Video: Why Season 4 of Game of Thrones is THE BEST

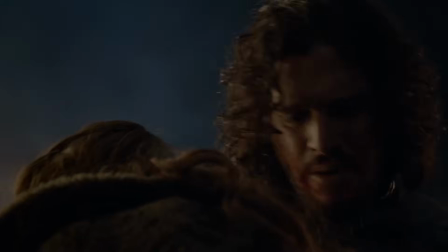16:38 And in season 4, the amount of progression for these characters makes them feel more dynamic and interesting.
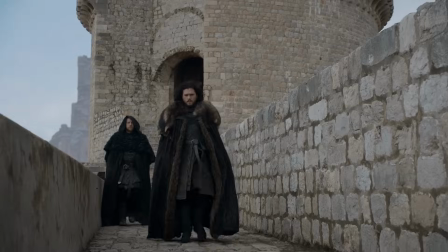16:44 To contrast this in later seasons, we have Jon Snow who barely changes past season 6.
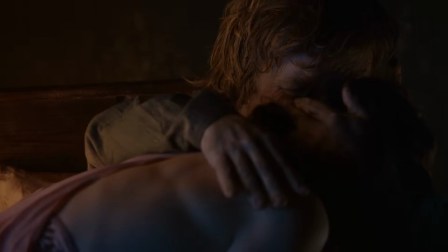16:50 So in general, having your characters evolve makes them much more fun to follow, and season 4 is the best at this.
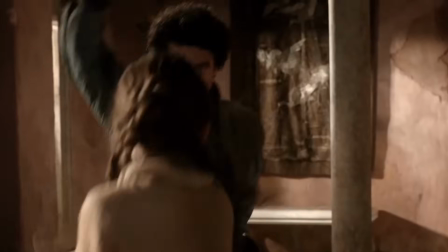16:58 So for the final reason, I need to address some of the points I stated for why season 1 was so great.
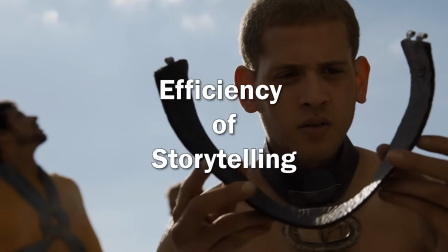17:05 The 3 points that still apply for season 4 are efficiency in storytelling, great dialogue, and extraordinary pacing.
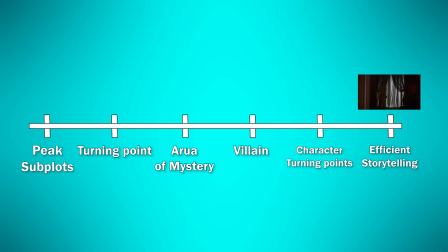17:12 I went into more depth about them for the video on season 1, but I want to expand a bit more on efficiency of storytelling and how it applies to season 4.
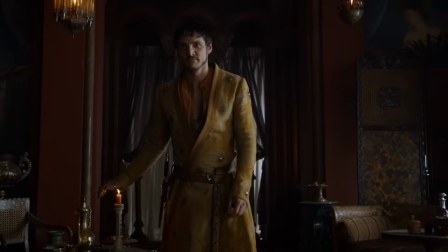17:20 So the prime example for this is the character Oberyn Martell. For season 4, there are a lot of characters and subplots,
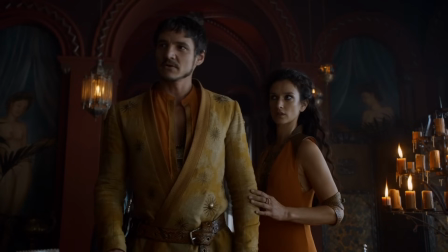17:29 so introducing a new and interesting character is hard to pull off because of the pure saturation.
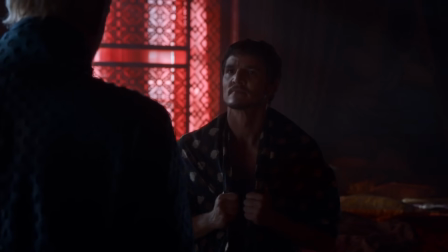17:34 But with Oberyn, the show is very efficient because we simultaneously get character development,
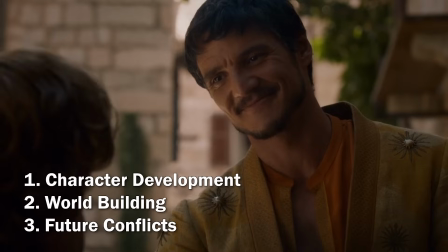17:40 world building for Dorne, and the development for a future conflict.
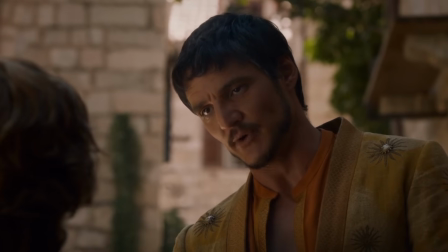17:45 But what I keep hearing is that Gregor Clegane the Mountain raped Elia and split her in half with his greatsword.
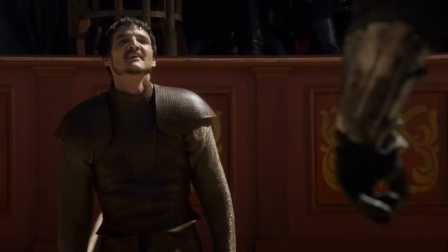17:53 Also, the future conflict tied to his character perfectly correlates with what happens later in the season, which makes his character very relevant to the story.
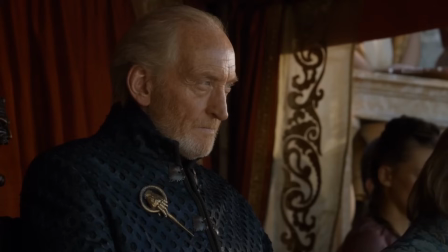18:02 Because of his want for revenge towards the Mountain and Tywin, this will make him a future ally for Tyrion.
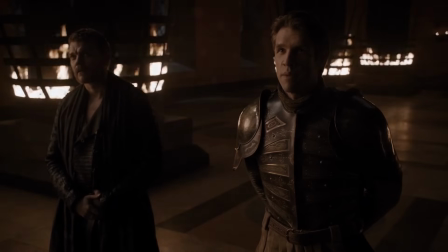18:08 To contrast this as an example, in season 8 they bring in a new character for the head of the Golden
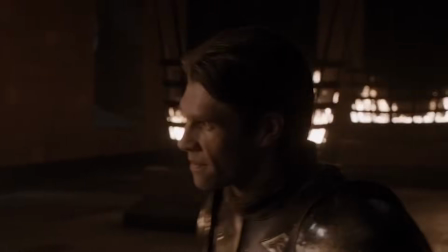18:14 Army, and David and Dan include a whole scene around him, only to have it not matter.
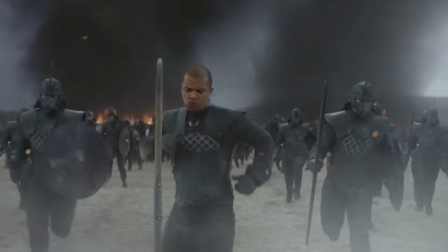18:19 That is an example of inefficient storytelling.
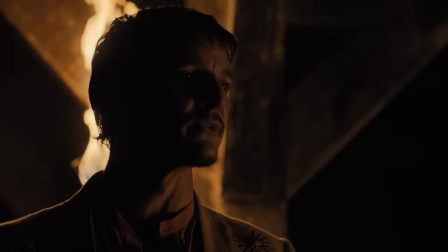18:23 For Oberyn, however, he is directly related to the conflict for a personal reason and has a direct effect on the outcome of the story.
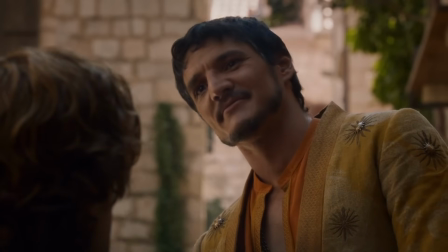18:31 Also, the conflict given to us by Oberyn is very concise and relatable.
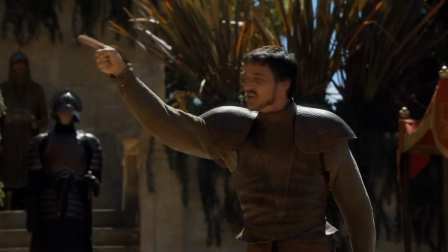18:36 The writing here is top-notch, and he can easily get people on board for a heinous act like raping and killing children.
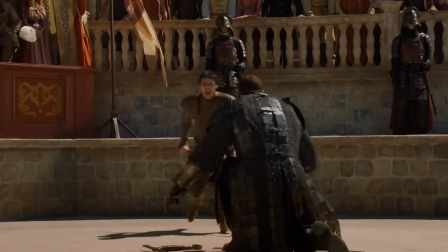18:43 You killed her children!
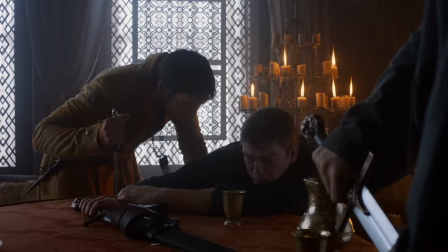18:49 This is a simple trick to give us sympathy for a character who initially came off as an asshole, and instead change him into a loving badass who wants revenge.
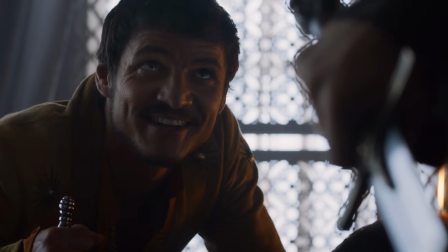18:58 Another aspect of efficient storytelling in regards to Oberyn is that he encompasses the scope of Dorne.
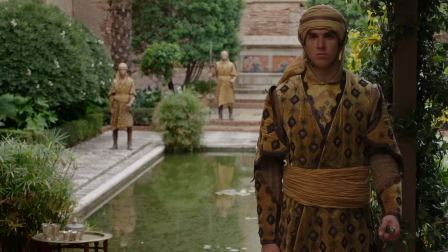19:04 What I mean by this is that the conflict from Dorne as a whole is channeled through his character.
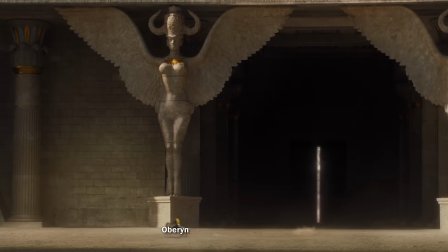19:09 Oberyn is basically the champion of Dorne, and the concerns from that house can be fully realized through his character.
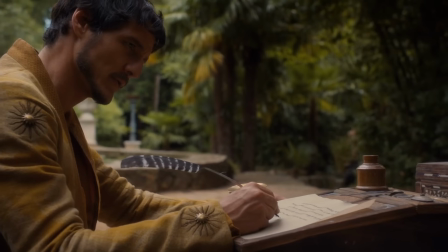19:16 We are more likely to be interested in the conflict through one interesting character,
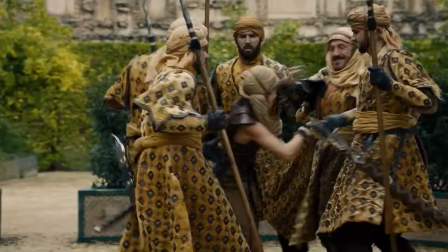19:21 instead of a bunch of angry sand snakes who have no semblance of character traits.
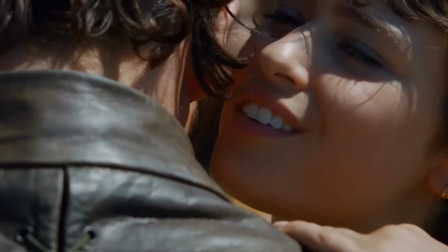19:27 You want a good girl, but you need a bad pussy.
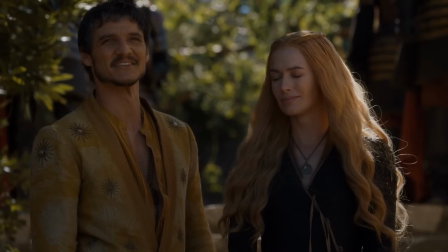19:32 Oberyn is just a perfect example of efficiently building a new character in a saturated story.
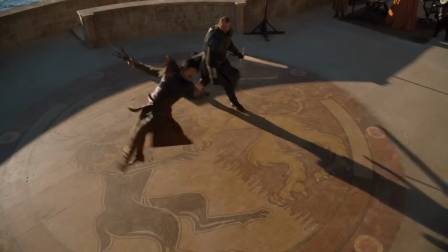19:38 By having him have a direct impact on the overall story, it makes him more important and thus more compelling.
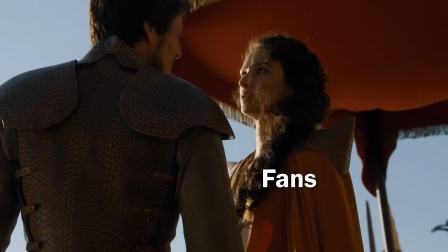19:45 Don't leave me alone in this world. Never.
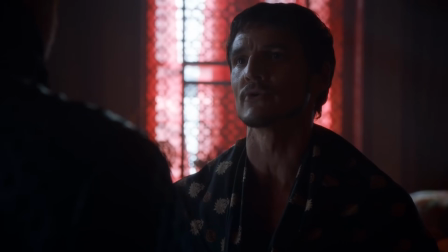19:49 And this is just one primary example of efficient storytelling, along with the season still having great dialogue and pacing.
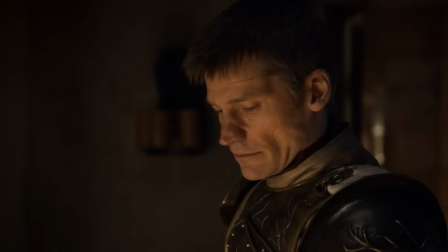19:58 So yeah, this mostly brings my points to a close for the video.
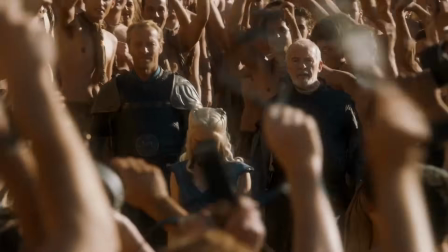20:02 Overall, since Season 4 still harnesses the magic of what makes the earlier seasons so great,
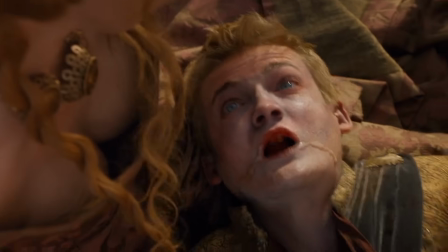20:08 on top of the peak quality subplots, the outstanding turning point in the beginning, the cool aura of mystery,
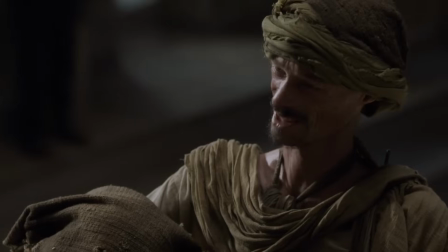20:14 the primary villain, and each main character's force into a dire situation that changes them,
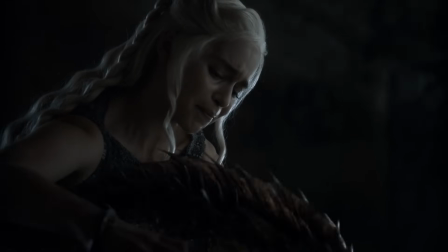20:20 and because of all that, I think Season 4 is unmatched.
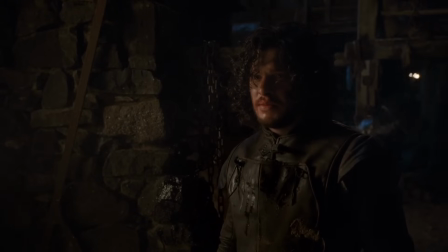20:24 It's hard to beat a large dose of payoff with riveting subplots that make the show extremely entertaining.
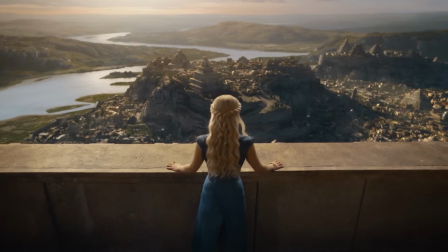20:29 This is why Season 4 is the best season of Game of Thrones.